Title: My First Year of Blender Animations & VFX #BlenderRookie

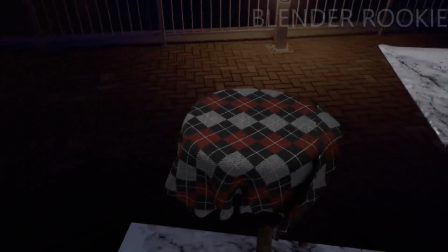1232s
I like this one a lot better, although it kind of moves like rubber instead of cloth.
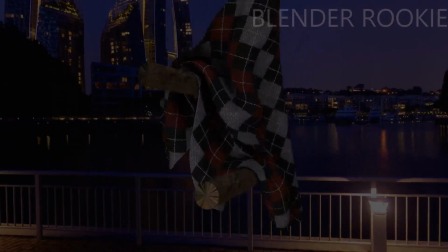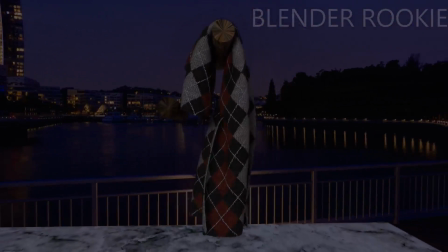1246s
But it took me a while to get it to tumble just right.
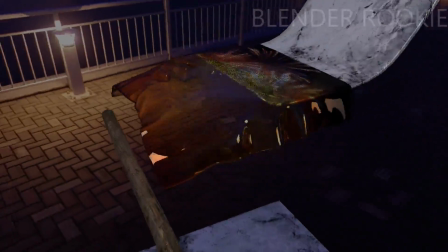1253s
And this is basically the same animation as before, except that I used glass as the material,
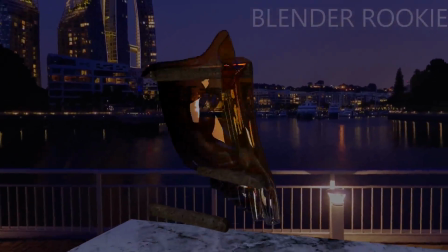1260s
and then I used image sequences, a sequence of images, as the diffuse shader.
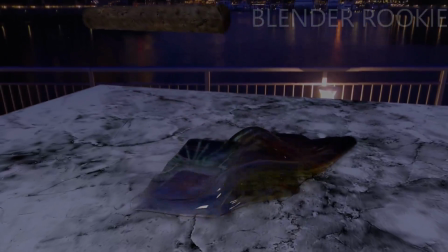1269s
You know, kind of give it that firework projection onto it.
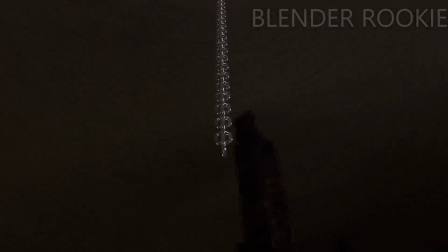1274s
This is my first attempt at creating a chain, and it didn't turn out half bad.
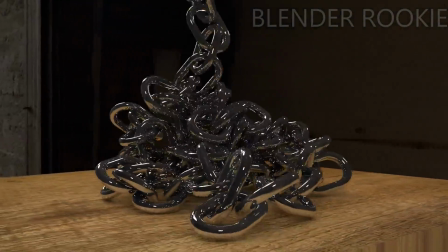1282s
And I think it's actually was my first rigid body simulation that worked.
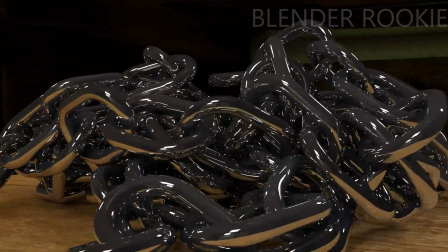1293s
It took me a while to render this too.
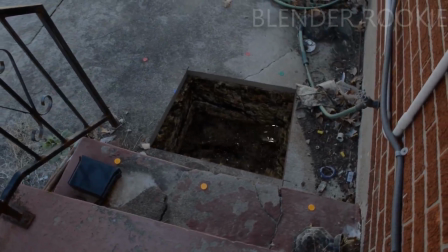1296s
There's another camera tracking scene where I try to make it look like I have a hole cut in the pavement and a busted pipe.
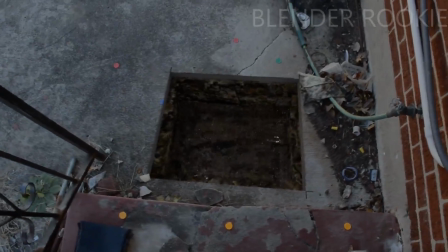1305s
It kind of worked. It don't look too bad considering I think it's about my third, maybe fourth attempt.
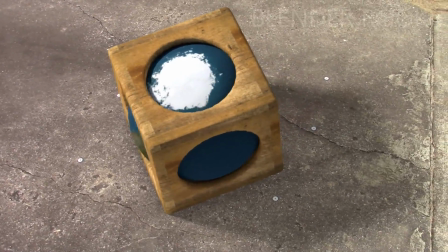1316s
Now this is another camera tracking attempt. Just a wooden box with a spinning globe inside of it.
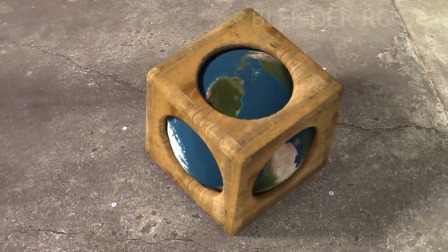1325s
And that's my driveway, by the way. You can see my little motion tracking markers on the driveway.
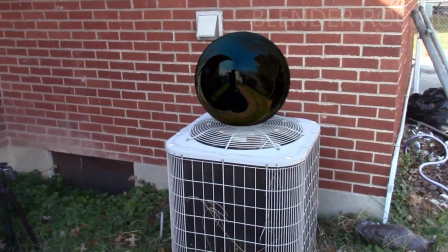1334s
And this is another camera tracking attempt,
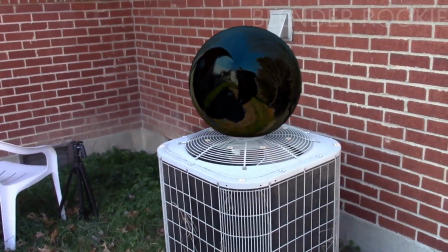1338s
but I put a little get to action camera, kind of like a GoPro, sitting where that globe is.
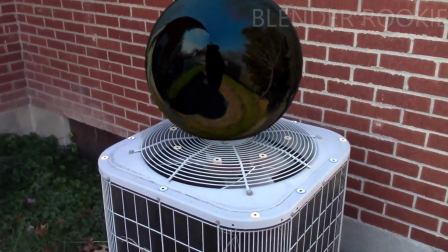1346s
That way it could capture me in video, and then I could use those frames as a reflective,
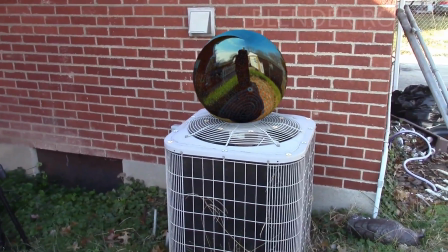1354s
as a means of providing a reflection of me doing the video recording.
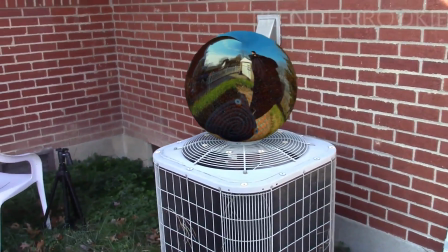1361s
That way it would look like it's something that's really there.
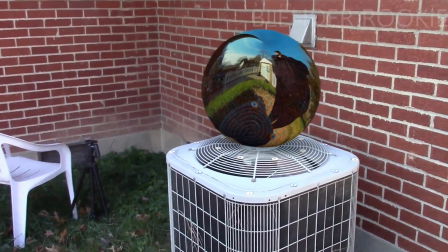1366s
I guess I should say.
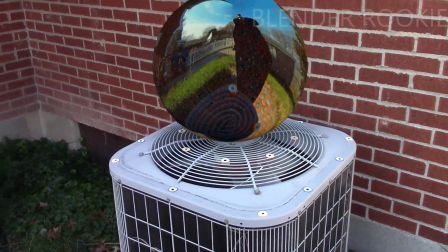1370s
It worked out all right, but it would work so much better if I had like a 360-degree camera.
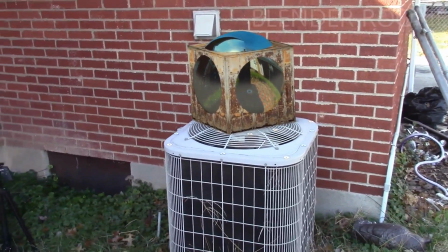1380s
And this is just another variation of the same thing.
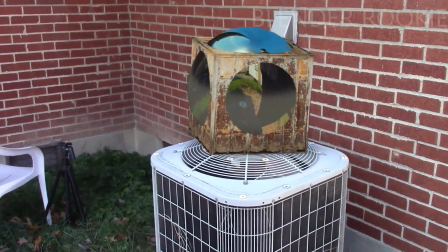1387s
Like, I do a lot of variations of the same scene, mostly because it helps me learn the system.
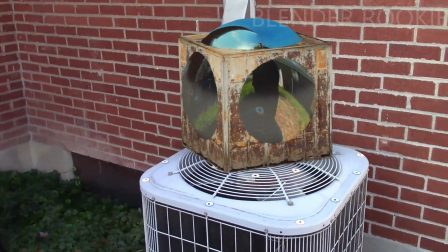1396s
Because Blender is a very complicated program, especially if you have no experience.
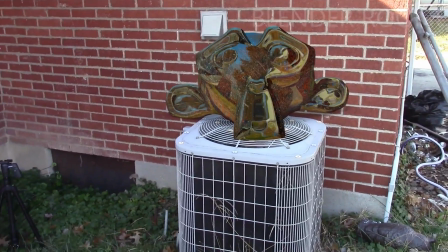1401s
Like, I didn't have any experience when I started trying to learn Blender.
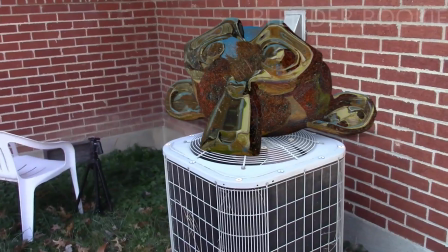1408s
And I didn't get the reflection quite right on that, but you can see me move into frame, but it just doesn't look quite right.
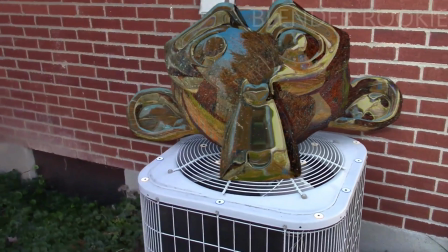1420s
Oh, and here comes my first attempt at using molecular scripts
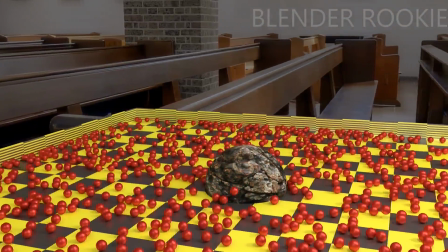1426s
for the particle fluid system. It worked pretty good.
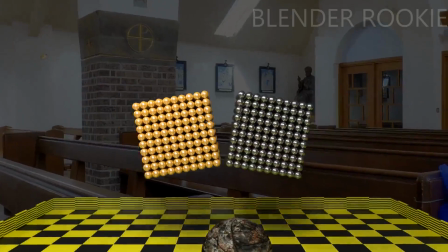1432s
It was confusing first several times I used it, but it makes a lot of sense now.
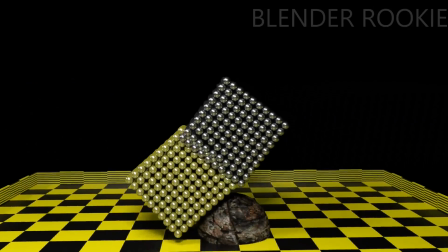1442s
I kind of like that, the way they kind of merged into each other.
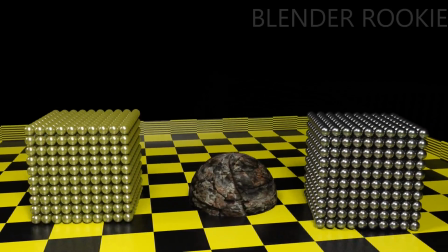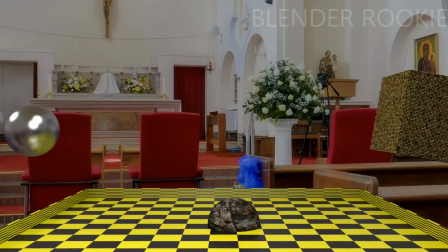1452s
That reminds me of gummy worms. And those are all made with the molecular script.
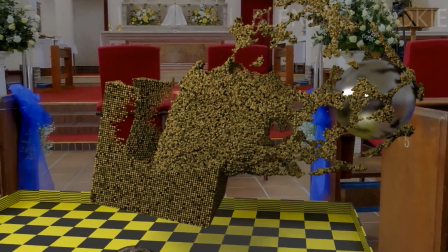1460s
And here I was trying to make the cube react like wet sand, but it didn't quite do that.
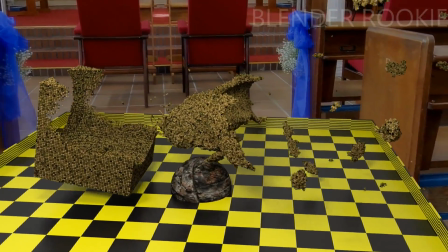1468s
It looks almost like some kind of rubbery material, but kind of resembles wet sand.
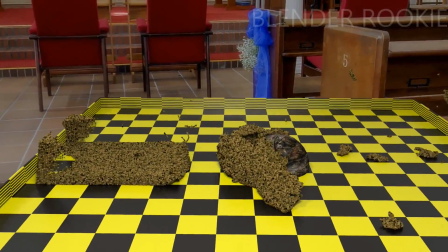1476s
But I think that's mostly because I had the colors looking like sand.